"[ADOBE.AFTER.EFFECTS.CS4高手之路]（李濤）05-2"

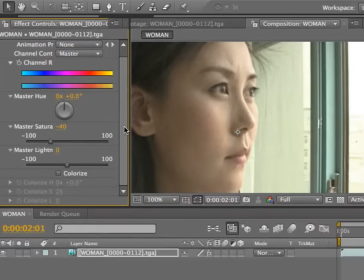那彩度降下来之后我们就要给她追一下这个光感的效果了因为我们看到这个女孩子实际上是站在窗户边前
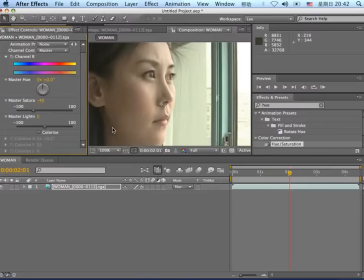那窗户边前会有很大的受光我们希望这种受光影响到她的肤色那我们就可以给它加一些这种调光的效果那加一个什么呢我们给它加一个曝光度的效果好我们来找一下在Effect担当里边我们还是找到Color Collection里边
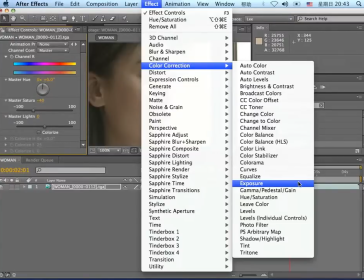我们看到一个Exposer这叫做曝光度好我们选中这个命令在这个命令里面我们可以看到它的参数无非也很简单
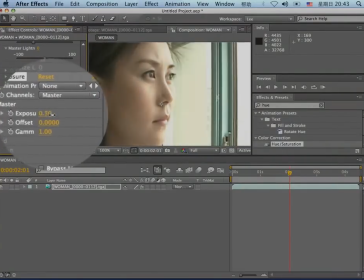就是一些曝光值位移值和γ值γ值一般是校正这个中间灰阶的这样一个常数范围我们简单调一下这三个数据比方说曝光我们放在0.3左右那么Offset我们给它放到0.05Gamma值我们调到0.
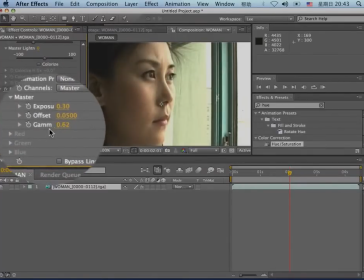45左右这样的话我们还差一个参数我们注意一定要把旁通线性光的转换器开关打开
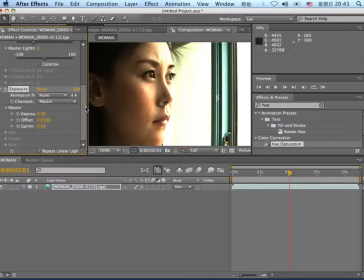这个开关打开之后这个画面的对比度就会有适当的加强那么画面的光感会很强烈好前面我也说了
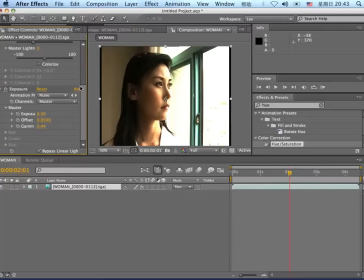我说我要调一个整体色调偏冷这样的感觉那么我们刚才已经做了几个选项的参数第一我们说调色彩我们就去色相饱和度里去调那我要加强这个明暗的亮度我就去曝光度里去调那么现在我们要调它的色彩的这种整体的大颜色的这种感觉的情况下
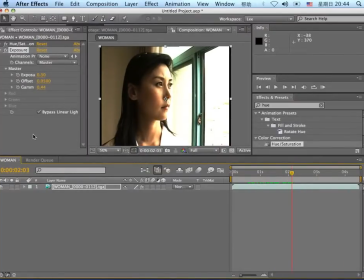我们一般会选择第三条命令我们也很常用叫做Color Balance我们看到在Effects单之下
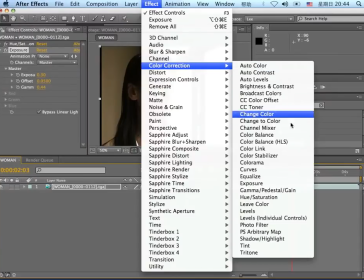有Color Balance叫做色彩平衡那么用色彩平衡调节的时候
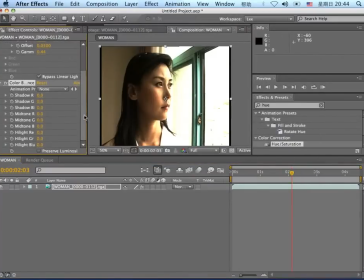我们就可以针对不同的颜色范围给它一个色彩的整体的这种平衡变化
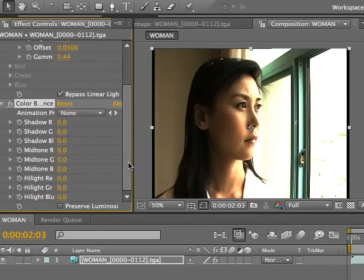那我们也看到色彩平衡的这些参数它主要是基于什么基于两点一个是基于明暗程度你可以看它又针对于亮度的针对于中间调的和针对于暗调的而这些色调实际上都是基于我们所谓的三个加色和三个检色进行调节比如RGB和清品黄
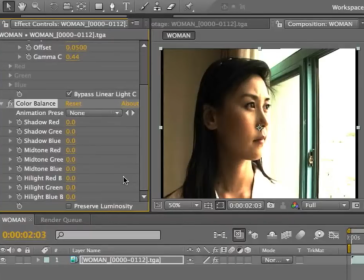我们一看也能看得明白所以我们来看一下这时候我们需要为这个人物的脸部设计一个冷光源那这样的话我们就需要调高一些关于蓝色这部分的参数那首先我们也看到它的脸部也是受光面所以它一定也是亮掉所以我们在这个亮部的蓝色区域里面的balance里面
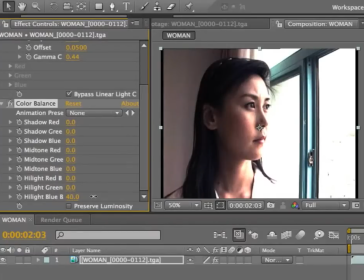我们给它把它的平衡参数调到60左右大家可以看到这样的话整个图像就偏蓝了冷的有点太过分了皮肤原有的这个颜色就不够了所以我们把这个绿色的这个balance和红色的balance
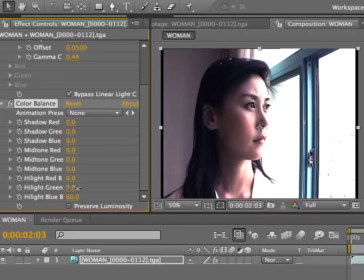也稍微给它做一些调整修正一下我们把绿的调到14红的呢调到11那这样的话我们差不多这个效果就有点靠接近了接下来呢我们稍微调一下中间色调的这个颜色变化那还是一样我们整体让它偏冷一些那这样的话会让皮肤感觉舒服一些
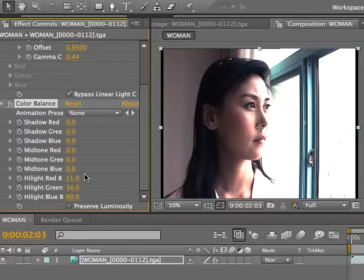那么我们把这个中间的这个蓝色调呢Balance的平衡的我们设到50左右那么同样的我们要平衡一下这个绿颜色效果让它到38左右然后让皮肤就不会太蓝好最后呢我们观察一下暗部区域这时候我们仔细看一下室内的暗部区域大V是暖色的
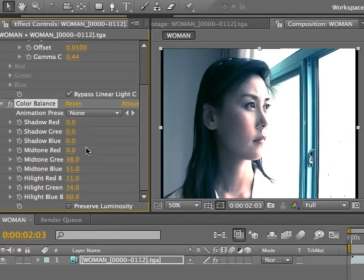所以我们在环境效果里边我们找到暗部的红色含量我们在Shadow这里边选择红色的平衡值我们把它放为30那么观察一下这样的结果我们就看一看到整个的肤色调整
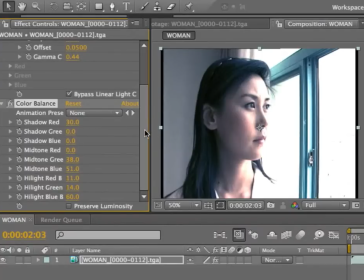就算是差不多高一段落那么最后我们再做个俗一点的工作因为大家都喜欢看那种雨化柔光的这种效果所以我们给它做一个去皂的处理让他的皮肤看起来更柔和一些
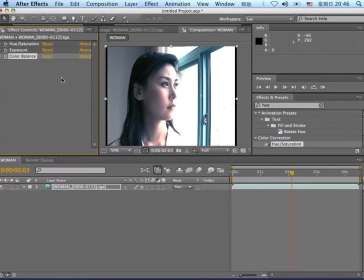那这样的话这个对话命令也很简单我们选择Effect单之下的Noise
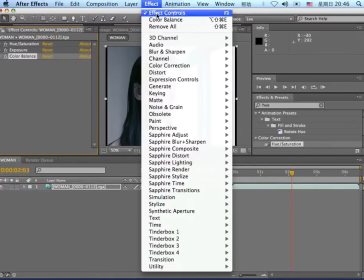这个杂色和去造这个工具里边我们选择Remove这个去造工具
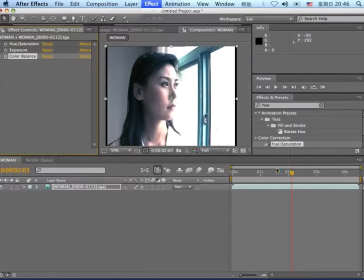去造的这个命令我们看到在这个选项里边第一个我们首先要把它的这个观察模式放到这个最终结果状态之下
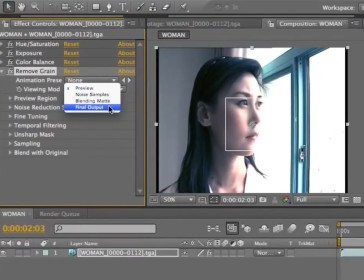我们就可以看到这样的效果最后呢我们将这个参数设为2大家一看这种语化的效果就出现了